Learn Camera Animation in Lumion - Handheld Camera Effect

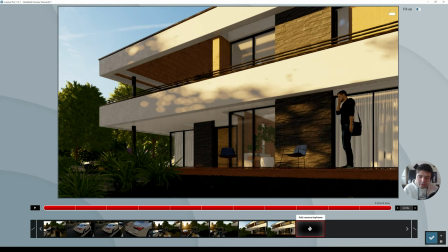(13:01)
right and let's just add one last one where it starts looking back
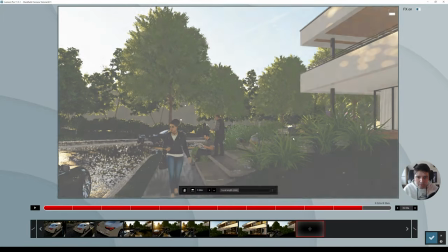(13:06)
here like this and then looks
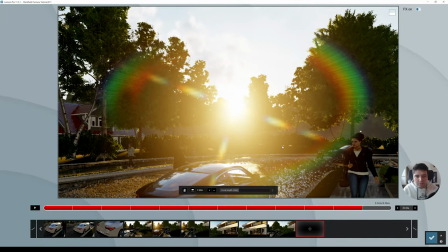(13:11)
over to the Sun so we can have like a nice transition for the
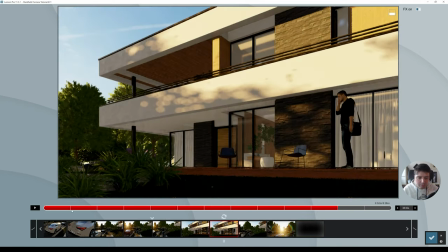(13:15)
end of clip let's see and
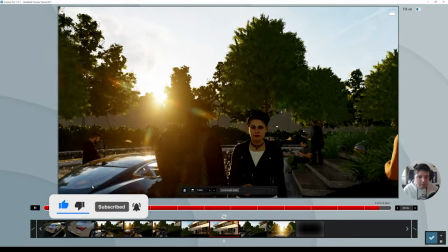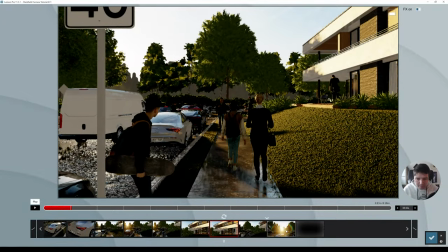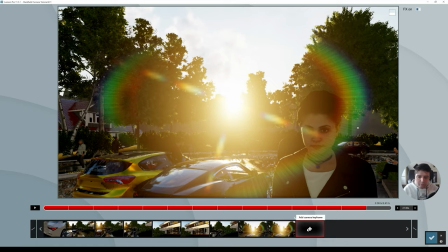(13:31)
here another one because we will zoom into the same so for
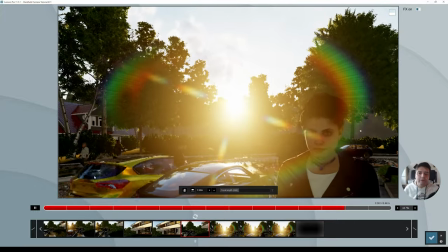(13:40)
the final part of the clip okay
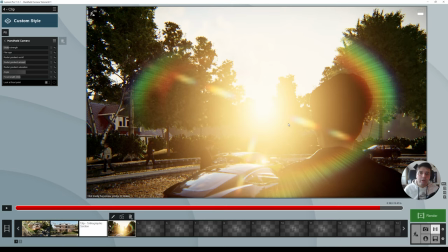(13:45)
let's save the clip and by the way if you would like to learn more about animation in
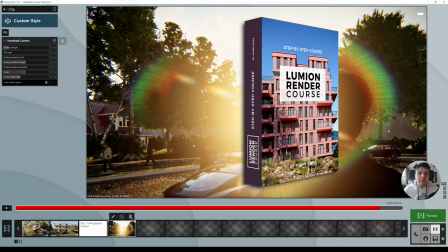(13:50)
my lumine course i have a whole section just dedicated to lumine animation i'll leave a link in the top right corner and in the description below this video so now before we start working with
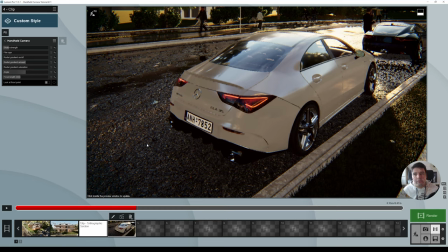(14:00)
keyframes there is an another effect that is part of these important factors that make this realistic effect and it's called motion blur
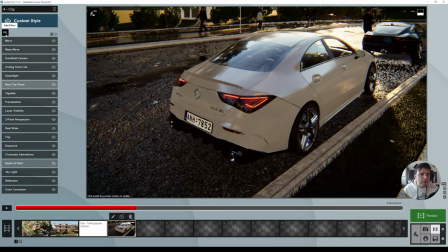(14:11)
and so this motion blur you can find it here on add effect go
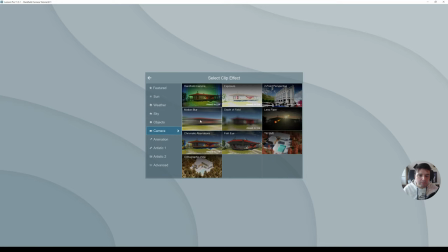(14:17)
to camera and motion blur and so we can add
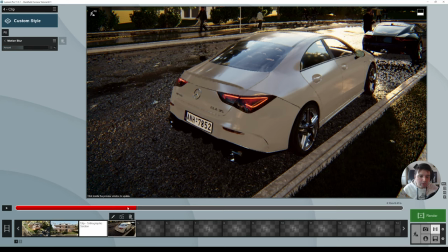(14:22)
just a little bit and if we see on the cars now let's go back
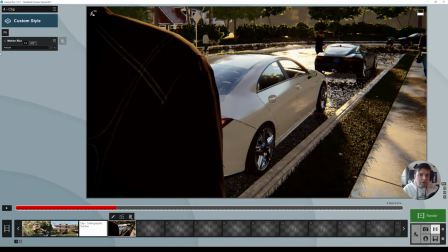(14:27)
even on the people you can see that if it doesn't have any motion blur looks like this and with some motion blur about one it's okay we can have some motion blur so every time the camera is moving you will have this motion blur and you can see this even in a lot of movies because it's
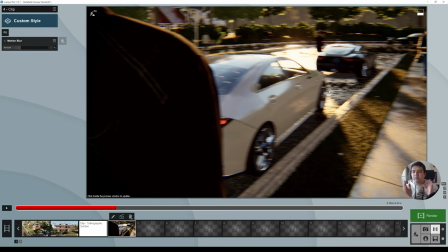(14:47)
usually shot at 24 frames per second and so every time the camera does a fast movement you will see this motion blur and so since we are used to see things on the screen as video as movies we tend to take this as
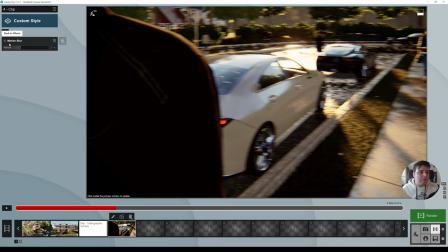(15:01)
the realistic effect so let's go back here and now we can continue to add the keyframes to the camera and held effect so now here on camera and held
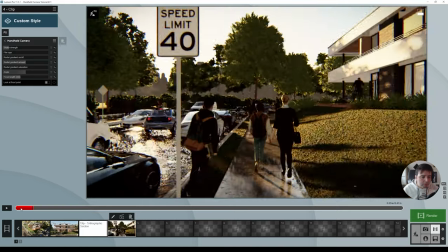(15:15)
let's play the clip so let's
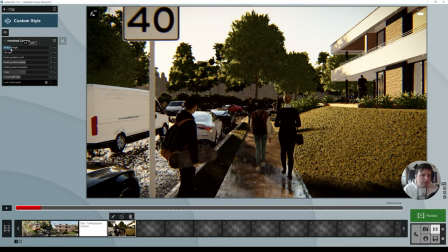(15:19)
say we started this shake strength we can actually add a little bit more let's see or
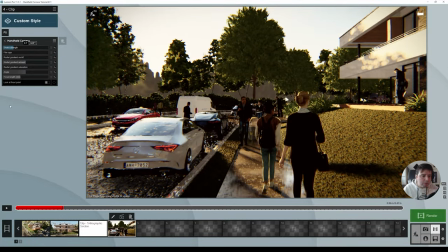(15:27)
even a little bit more okay